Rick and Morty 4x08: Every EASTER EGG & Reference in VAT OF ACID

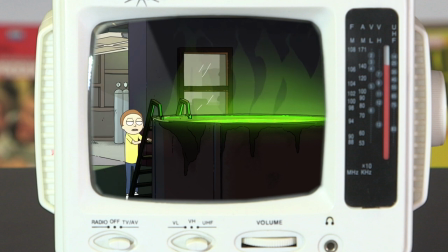(0:00) See, the vat is good. The vat is good. Kiss the vat.
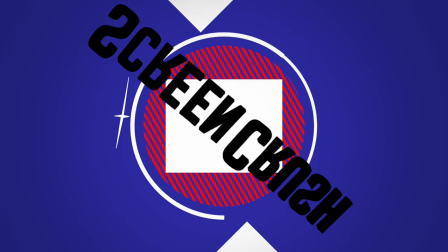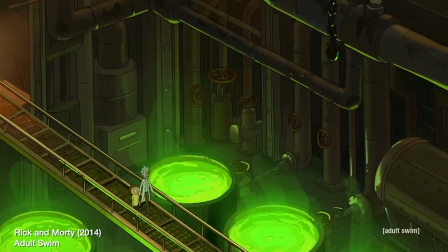(0:09)
Hey, everybody. Welcome to Screen Crush. I'm Ryan Airy. Let's talk about the Rick and Morty, the vat of acid episode and all of the Easter eggs, references, and little things that you might have missed.
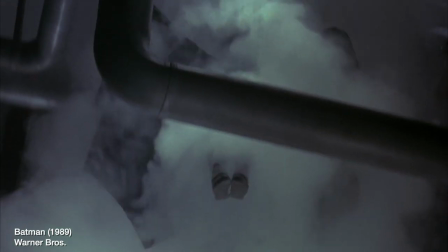(0:17)
The show creator said that the opening of this episode is a tribute to Tim Burton's Batman movie. It just came from us loving Batman.
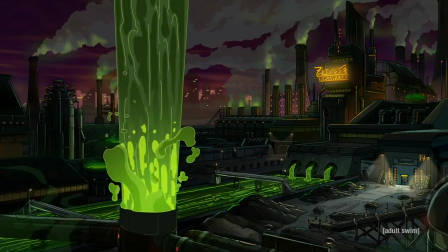(0:24)
And we were talking about what a staple vats of toxic waste were in the 80s.
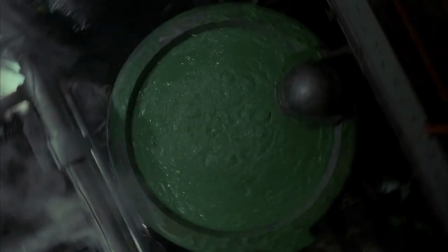(0:29)
In that scene, Batman drops Jack Napier into a vat of acid, which turns him into Joker.
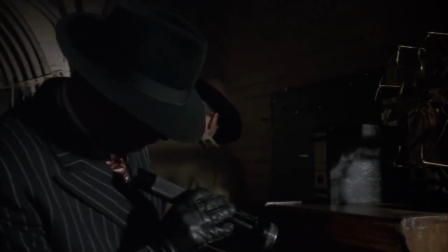(0:34)
The gangsters in this episode are even dressed in the same gothic style, with fedoras and pinstripe suits.
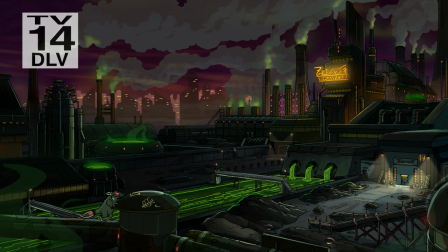(0:39)
They almost look like Dick Tracy villains. As they're flying up to the plant, did you notice this rat?
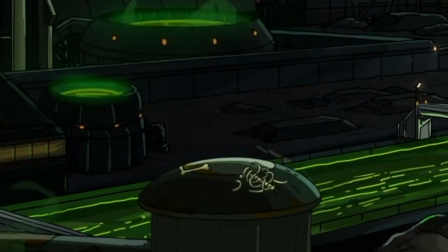(0:44)
It sniffs the bones of another rat, dies, and then its bones are left for the next rat.
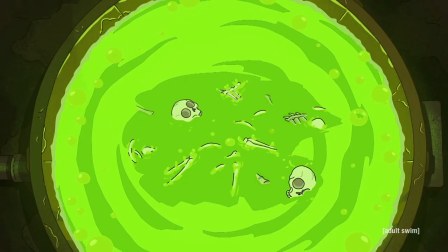(0:48)
This foreshadows both the bones floating in the vat of acid, but also the main plot of the episode,
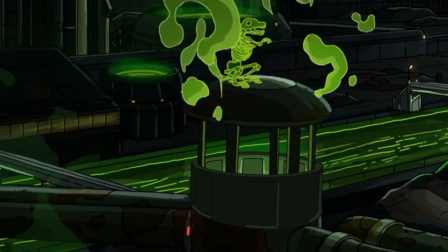(0:53)
where Morty constantly replaces a dead Morty from another dimension in order to relive the same moments over and over.
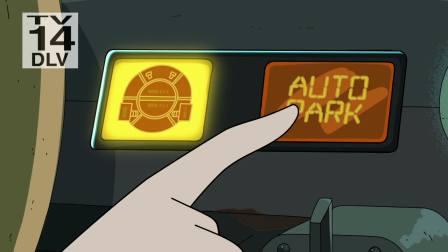(0:59)
Also, Rick tries to impress Morty with his automatic parking, which quietly sets the entire character conflict into place.
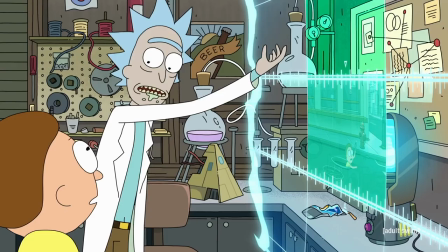(1:06) Uh-huh. Well, I thought it was cool.
Rick spends the episode trying to win Morty's approval. Rick is exchanging red crystals for blue ones.
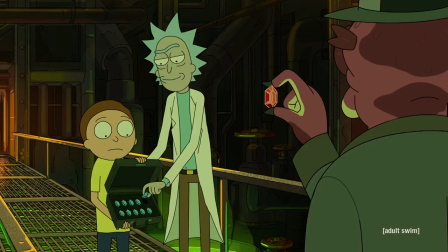(1:12)
And this dialogue...
I'll make lots of money with these. I'll make lots of those with these.
Also foreshadows the story.
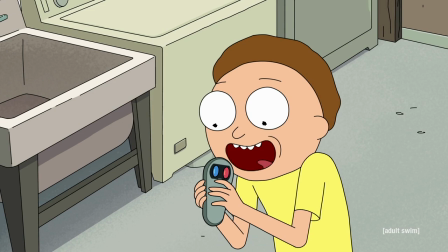(1:18)
The controller Rick creates uses a red button and a blue button to constantly remake the time stream.
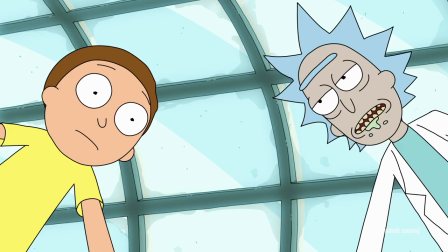(1:23)
Or so we think. This season has been even more meta than usual, with the episode Never Rick and Morty being a meditation on Dan Harmon's story circle writing process.
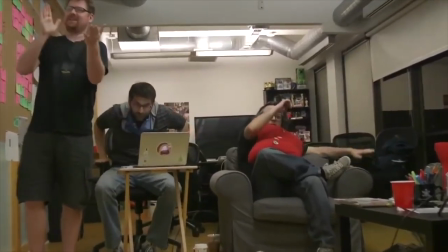(1:32)
We did a whole video on that if you want to check that out. And this episode also seemed like a writer's room discussion pouring out onto the screen.
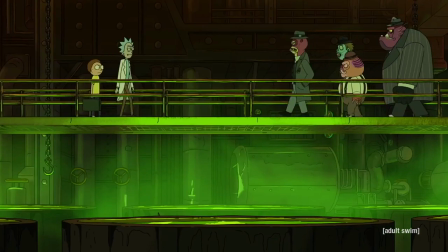(1:38) I'm constantly pitching you ideas, Rick. Interesting choice of meeting place, Rick. You like it?
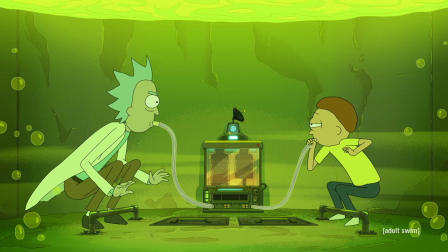(1:43) My grandson had notes. Come on.
Even having Rick and Morty stuck at the bottom of a vat of acid seems like a corner the writers painted themselves into. All of us were like, this idea is incredibly stupid. The funniest thing we could do is try to make it a whole episode. If there's something stupid about this idea with the bones floating up, okay, well, make the story about whether or not it's stupid.
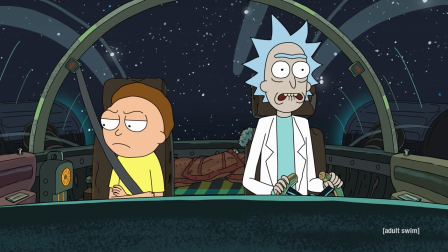(2:02)
Like imagine Rick and Morty are the writers of this episode, which they kind of are. They drive all the action.
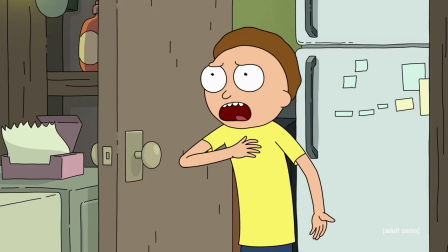(2:07)
Rick is the head writer who always shoots down Morty's ideas. So Morty finally rebels.
Is that a fake acid?
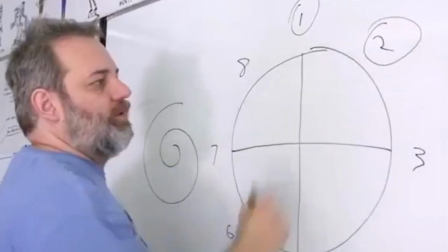(2:13) Are you dying of dementia? How are you talking to me like this?
But this whole episode was just a ploy by the head writer, Rick, to show why Morty's idea wouldn't work.
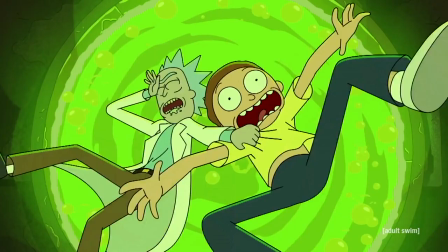(2:24)
Rick famously hates time travel stories, which I'll talk about at the end of this video. I love how in Rick and Morty, even the smallest story details always seem to support the main plot.
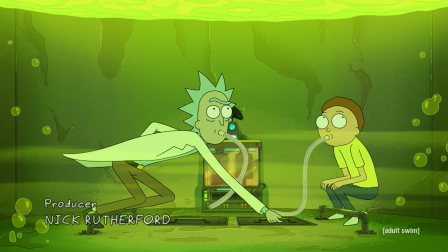(2:33)
For instance, the way of faking your own death with a vat of acid is a way of creating a do-over, which is what this entire episode is about.
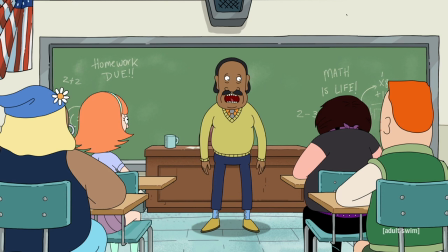(2:39)
And later, Morty's teacher talks about falling in love, living in a fake past, meaning the Renaissance Faire,
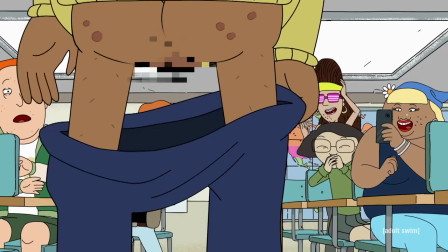(2:45)
learning a skill, and then suffering the consequences, in this case in STD. This is exactly what happens to Morty.
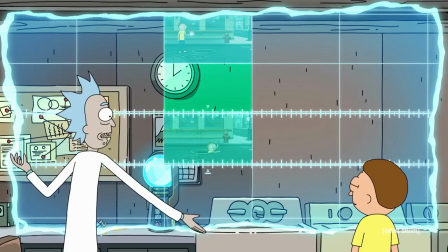(2:51)
He falls in love, has adventures in a past that turns out to be fake, he learns about himself, and then he suffers the consequences.
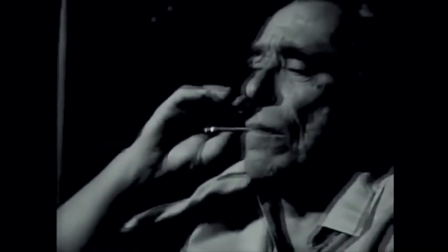(2:57)
Rick calls Morty Bukowski, a reference to Charles Bukowski, a grizzled old poster worker who did some writing on the side.
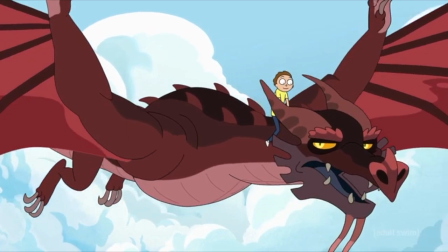(3:03)
He also references past episodes where Morty got a dragon and Rick was a pickle.
I'm pickle Rick!
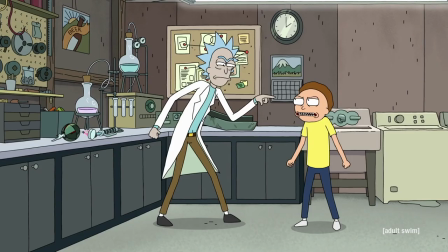(3:08)
They argue about concepts for the episode, and Morty rings up a device that will reload your life like a video game.
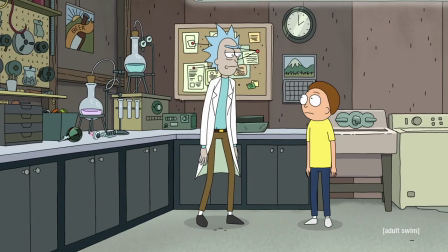(3:13) And then go back to your save point. Yes, Morty, I saw it on Futurama.
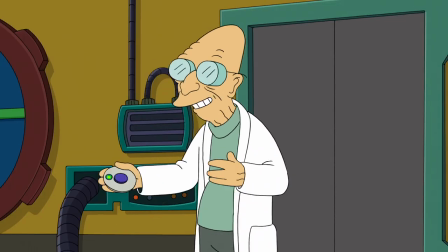(3:16)
He's referring to the final episode of Futurama called Meanwhile, where the professor invents the time button, which lets you relive the past 10 seconds.
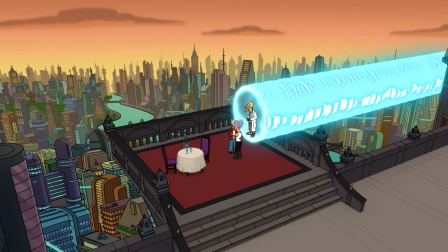(3:24)
In that episode, Fry and Leela live a whole life together that is erased, just like Morty and his girlfriend in this episode.
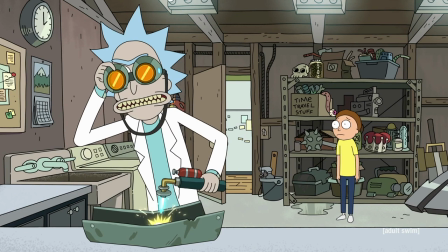(3:30)
Notice that Rick's device is modeled after that time button. When Rick goes to work, he puts on goggles that make him look just like his inspiration, Doc Brown.
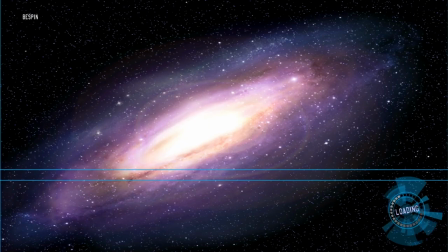(3:37)
The sound effect used by the device is from the load screen of Star Wars Battlefront, which I have heard thousands of times.
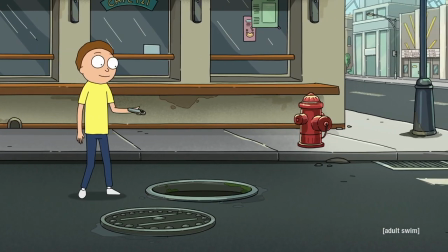(3:45)
The song in the first half of this montage is It's in the Way That You Use It by Eric Clapton.
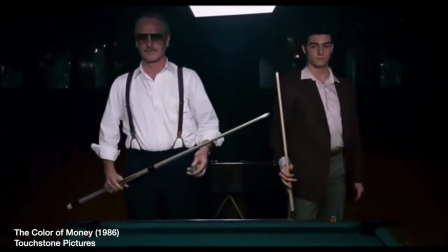(3:50)
The song was written for the soundtrack of The Caller of Money, a pull shark comeback movie that's all about second chances,
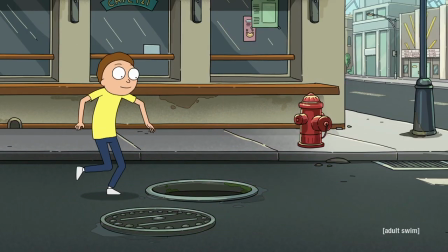(3:55)
just like Morty is constantly giving himself second chances in this episode.
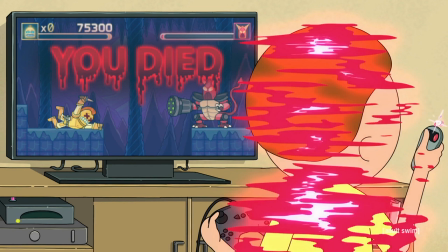(3:59)
I laughed real hard when Morty used the device in an actual video game instead of just using the save point in the game.